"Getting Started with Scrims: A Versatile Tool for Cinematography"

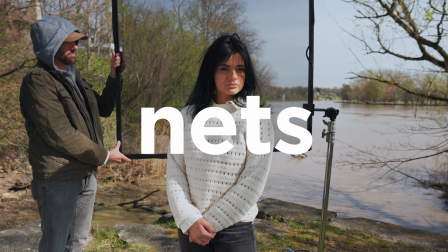Lastly, let's look at how using nets on your scrim allows you to cut light from your scene.
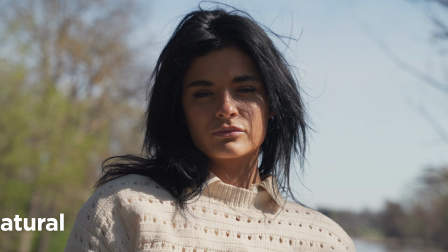In this setup, we went outside. Initially, our subject was in front of a bright sky and it was almost clipping.
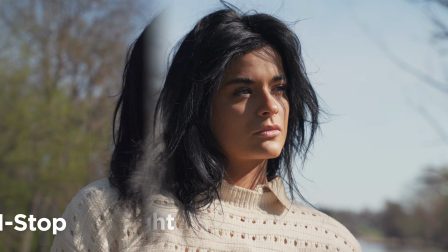Adding a one-stop net improved the balance between our background and our subject.
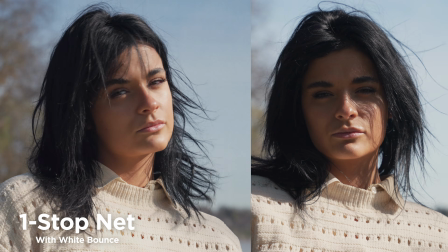We also added a white bounce to fill the shadows on her face to even out the look a little more.
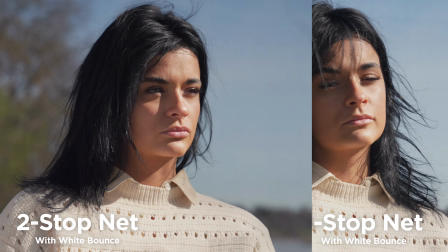Swapping a one-stop net for a two-stop net made our subject pop even more, really focusing attention on them.
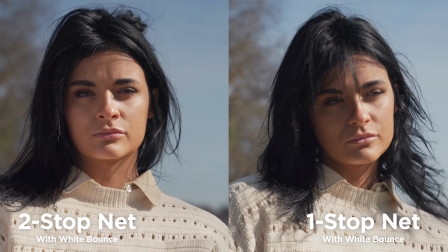With the Scrim Jim Cine system, you can attach two pieces of fabric to double up on nets, reducing your background ambient light even more if necessary. The Scrim Jim Cine System by Westcott gives you versatile control over your lighting, whether you're diffusing, bouncing, or cutting light. With the right tools, you can enhance your production quality and have full control over your lighting.